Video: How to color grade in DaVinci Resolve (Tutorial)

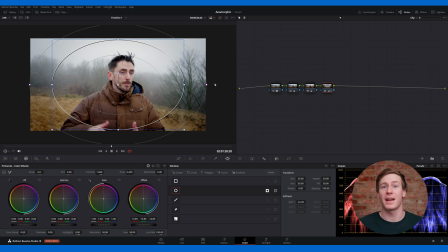(8:13)
This adjustment will darken the edges of the frame, creating a vignette effect that draws the viewer's attention towards the center and highlights the talent. While the image is now technically correct in terms of color, narrative filmmaking is about invoking emotion, not just technical perfection.
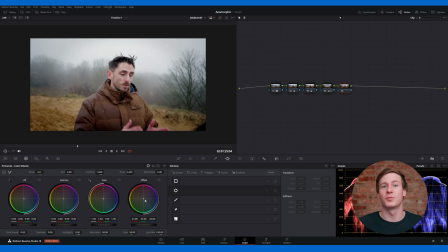(8:29)
Start by adding a new node and using the offset wheel to shift the colors towards green and blue, giving the image the murkier and moodier feel. To keep the shadows balanced and prevent them from becoming too blue, use the lift wheel and move the center dot slightly towards red to warm them up.
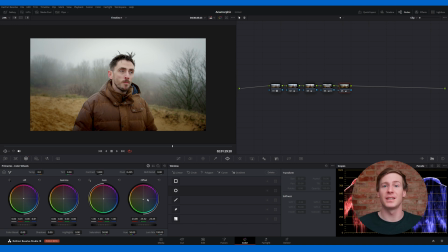(8:46)
Small adjustments are usually enough to create a noticeable hue shift here. In the same node, use the gain wheel to add a subtle touch of green or yellow, which will enhance the atmosphere in the sky. Finally, lower the temperature to give the scene a colder, more intense look.
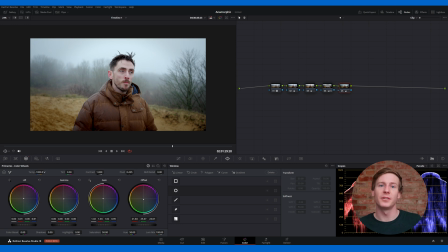(9:02)
At this point, the image's tone might seem similar to where it started, but the process here is crucial.
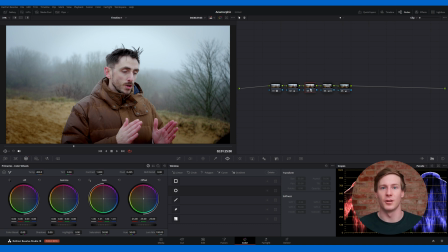(9:08)
If you toggle off the color correction node, specifically the color balance node, you'll notice the talent's skin tones appear too blue and unnatural.
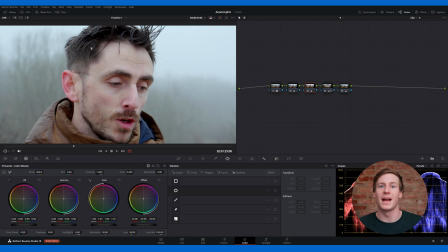(9:18)
Preserving realistic skin tones is critical in color grading, which is why starting with proper corrections ensures this balance is maintained later.
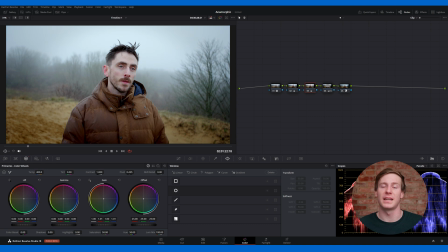(9:27)
Skipping straight to grading can make issues like this much harder to fix. From here, add a new node to decrease the tint, introducing a green shift to the image.
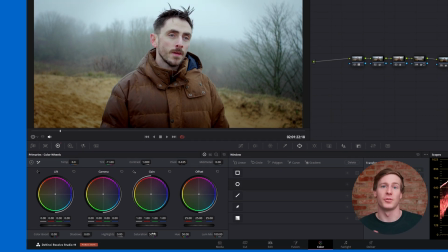(9:37)
Then, lower the saturation to 35 and increase the contrast.
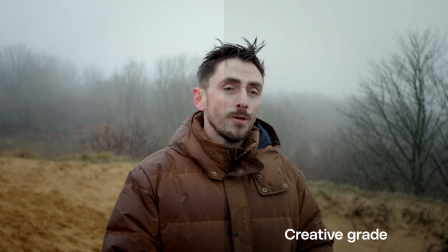(9:41)
This mix of higher contrast and lower saturation creates a subtle bleach bypass look, with the green tint enhancing the overall mood.
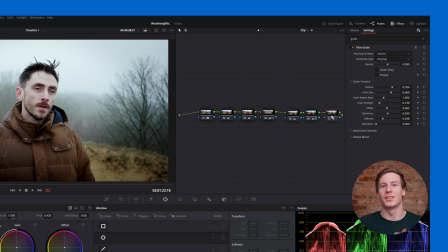(9:49)
Create another node and apply film grain using the 35mm 200T preset, and increase the opacity to 0.6.
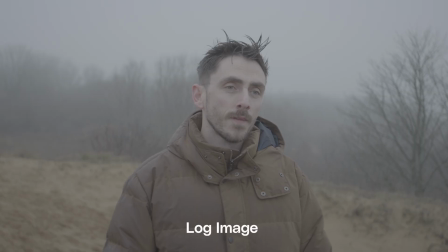(9:57)
The result is a stylistic, moody shot ideal for a serious drama.
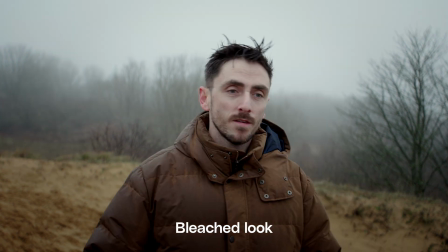(10:02)
Following the correct process is essential for maintaining color harmony throughout the image in order to achieve your final result. If you have any questions, leave them in the comments below. Then head over to storyblocks.com for unlimited downloads of royalty-free 4K footage, templates for DaVinci Resolve, music, and more.